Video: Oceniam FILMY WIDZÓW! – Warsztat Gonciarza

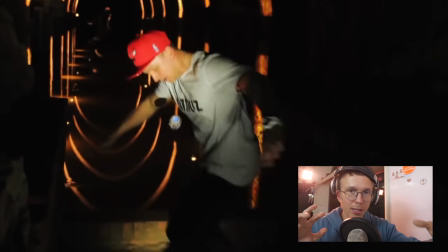12:15 Brakuje mi tutaj bardzo trójwymiarowości, jakiegoś takiego spojrzenia na niego z ciekawego kąta, z góry, z dołu,
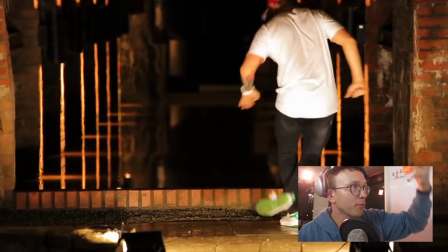12:22 jakby zabawy głębią ostrości, gdzie ta piłeczka jakoś tam sobie wpada w ostrość, wypada z ostrości.
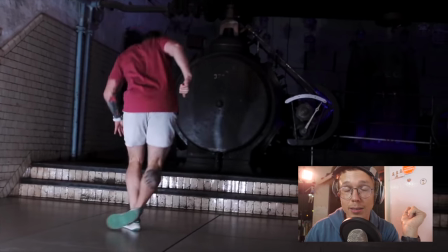12:29 Wszystko jest kręcone tak trochę na jedno kopyto, z boku, co oczywiście no prezentuje ten jego warsztat w atrakcyjny sposób, ale jako film to jest monotonne. I jeszcze kilka szybkich wzmianek filmów, które zwróciły moją uwagę podczas przeglądania.
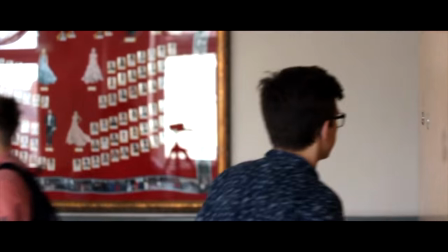Mamy reklamówkę trzeciego liceum ogólnokształcącego w Brodnicy. Bardzo duże wrażenie to na mnie zrobiło.
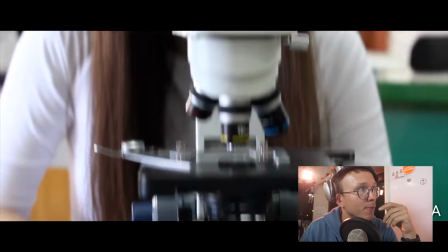12:57 Widzowie mogą mi nie wierzyć, że reklamówka w liceum nagrana przez uczniów robi na mnie wrażenie,
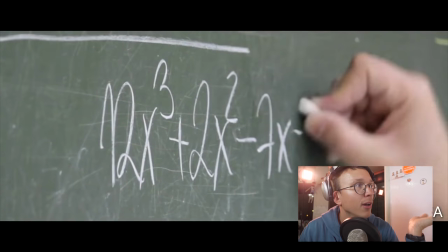13:04 ale naprawdę, tutaj bardzo ciekawe ujęcia robicie i ciekawie kombinujecie.
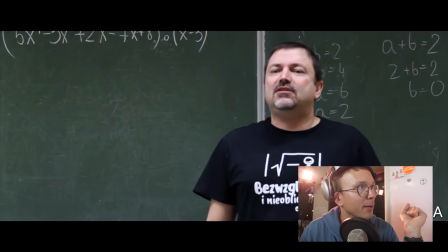13:08 Ten film ma 2 minuty 51 sekund, a ma tutaj tak bardzo dużo różnych takich małych smaczków i ciekawych ustawień kamery, na przykład tutaj, nie z góry, w ogóle z takim slajdem.
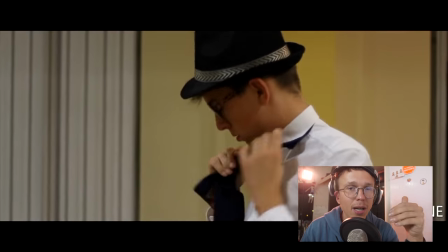13:21 No jest naprawdę spoko, w sensie, bądźmy realistami, to jest liceum, nie?
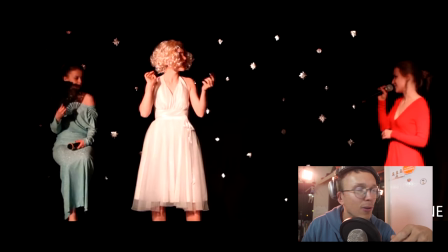13:26 Tam nie ma jakichś, nie wiem, lodowców jak na Islandii, gdzie wystarczy ustawić kamerę.
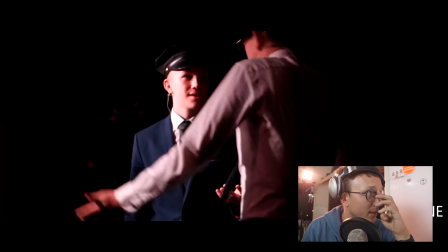13:31 Tutaj trzeba naprawdę się naszukać, żeby znaleźć coś atrakcyjnego wizualnie. Bardzo mi się to podoba.
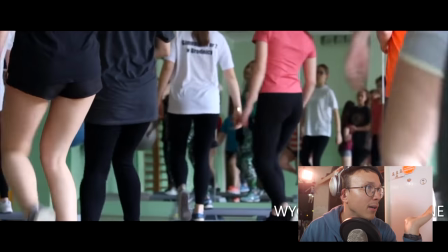13:37 No jeśli to zrobił licealista, to naprawdę mega, mega szacun. Jeśli zrobiła starsza osoba, to no to też szacun, ale mniejszy.
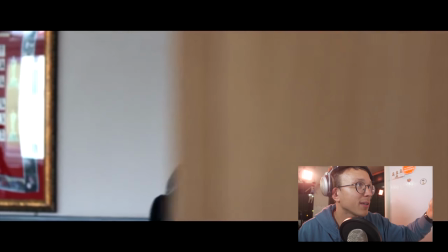13:44 I ten ruch, no ekstra.
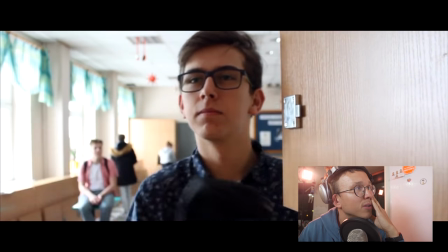13:47 Tutaj cięcie na ruchu, ciekawe ułożenie kamery, że jest w szafce i ten, no Casey Neistat, nie?
Cześć, witam na kanale Słucham Lepiej Niż Gram.
Tutaj taki mały shoutout, bo bardzo przyjemnie mi się słuchało tego filmu.
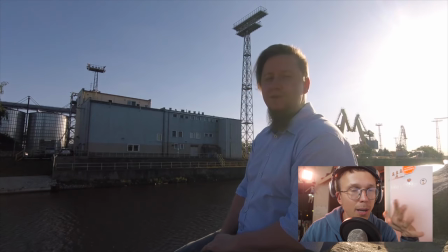14:02 Forma tutaj jest bardzo minimalistyczna.
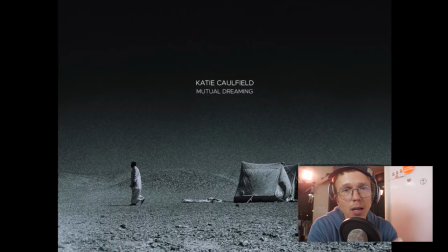14:05 Tutaj autor recenzuje po prostu płyty, no i ta forma wizualna jest no niezbyt istotna w tym, co on mówi.
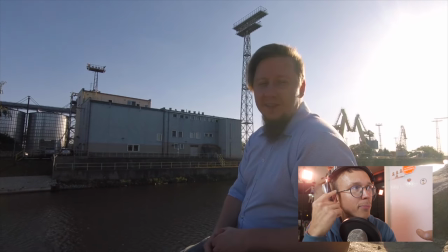14:11 Ja bym trochę pokombinował z formą, znaczy sposób, w który siedzisz tak bokiem / tyłem do kamery jest trochę dziwny, szczerze mówiąc. Ale opowiadasz bardzo ciekawie i słychać, że masz dużo pasji w tym, co mówisz.
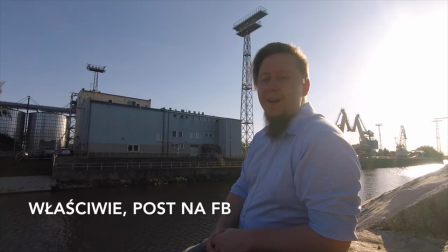14:25 Tam był taki bardzo, bardzo mocny nagłówek, jakoby Katie Caulfield byli królami Niezalu.
Fajnie to jest zrobione, myślę, że musisz poszukać jakiejś takiego, no, własnej formy na to. Jeszcze jeden filmik, taki vlog w stylu, powiedzmy, gonciarzowym. ze ślubu królewskiego w Londynie niedawnego.
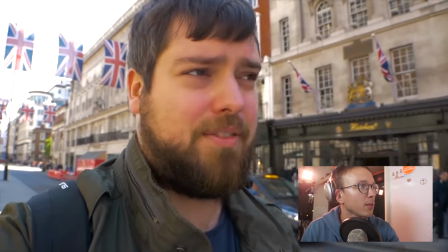14:51 Taki sympatyczny filmik, nakręcony w 50 klatkach na sekundę.
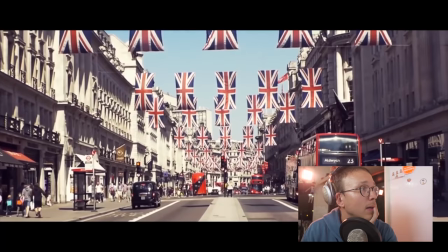14:56 Ja tego nie rozumiem, dlaczego ludzie to robią, ale jak wam się tak podoba, no to tak jak mówię,
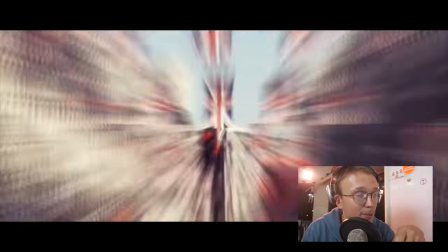15:00 to nie ma poprawnej i niepoprawnej odpowiedzi, ale dla mnie to zawsze wygląda dziwnie, jak coś jest w 50 klatkach. Zapamiętałem jeden fragment, do którego zechcę się tutaj przyczepić. Wyobraź sobie, że pokazujesz ten film koledze.
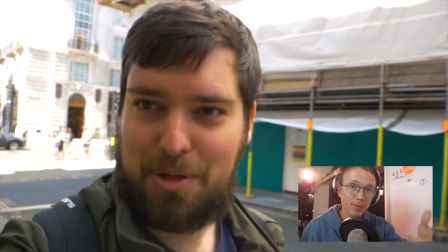15:13 Patrz, zrobiłem film.
Oglądajcie ze mną.
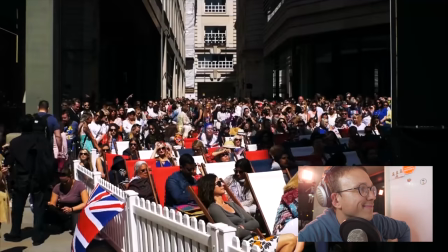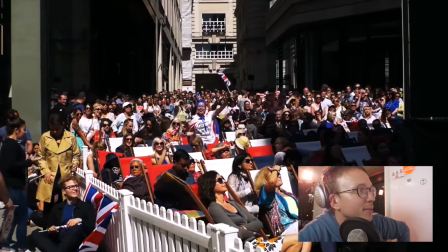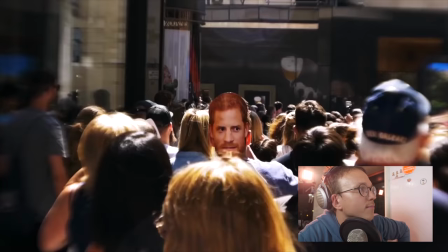Ja mam wrażenie, że oglądamy w kółko trzy ujęcia. Za długie to jest.
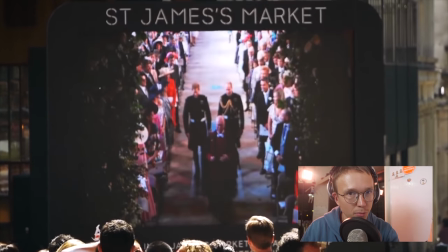15:37 Bardzo długa sekwencja i bardzo dużo ujęć, które są praktycznie identyczne.
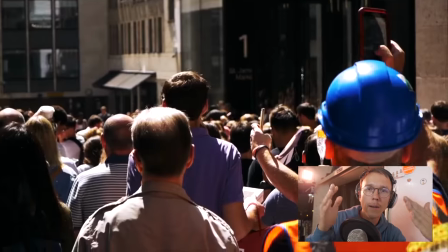15:42 Jakby to trwało 10 sekund, to całą historię i tak byś opowiedział. No i jeszcze jeden film na koniec, który mi się bardzo podoba, szczerze mówiąc, Przemek Żeromiński.
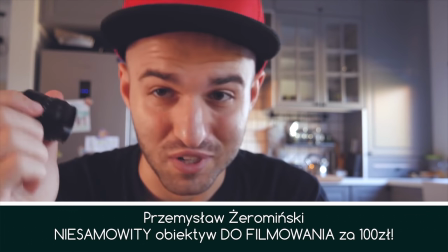15:53 A potrafisz działać cuda.
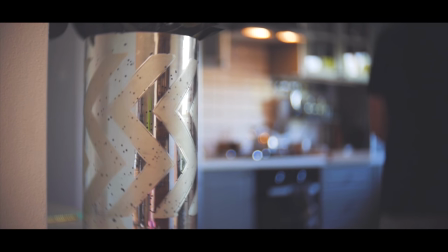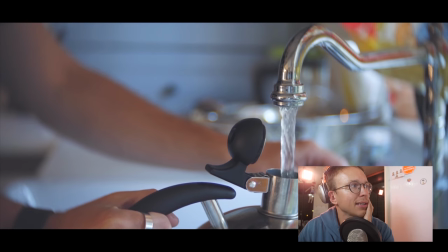16:01 I to jest już taki filmik bardzo YouTube'owy, na zasadzie test obiektywu, więc w sumie tematyka mi bliska.
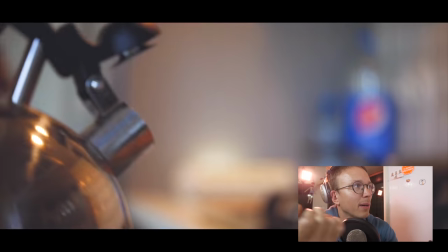16:07 Poprowadzone to jest bardzo sympatycznie.
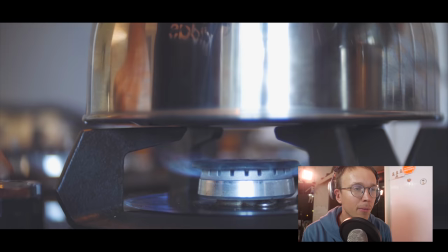16:09 Muszę pochwalić sposób, w który mówisz do kamery, bo masz w sobie takie ciekawe połączenie takiego wewnętrznego spokoju,
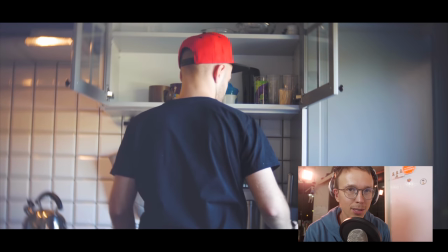16:19 pogodności, zamuły, a jednocześnie łatwo jest skupiać na tobie uwagę.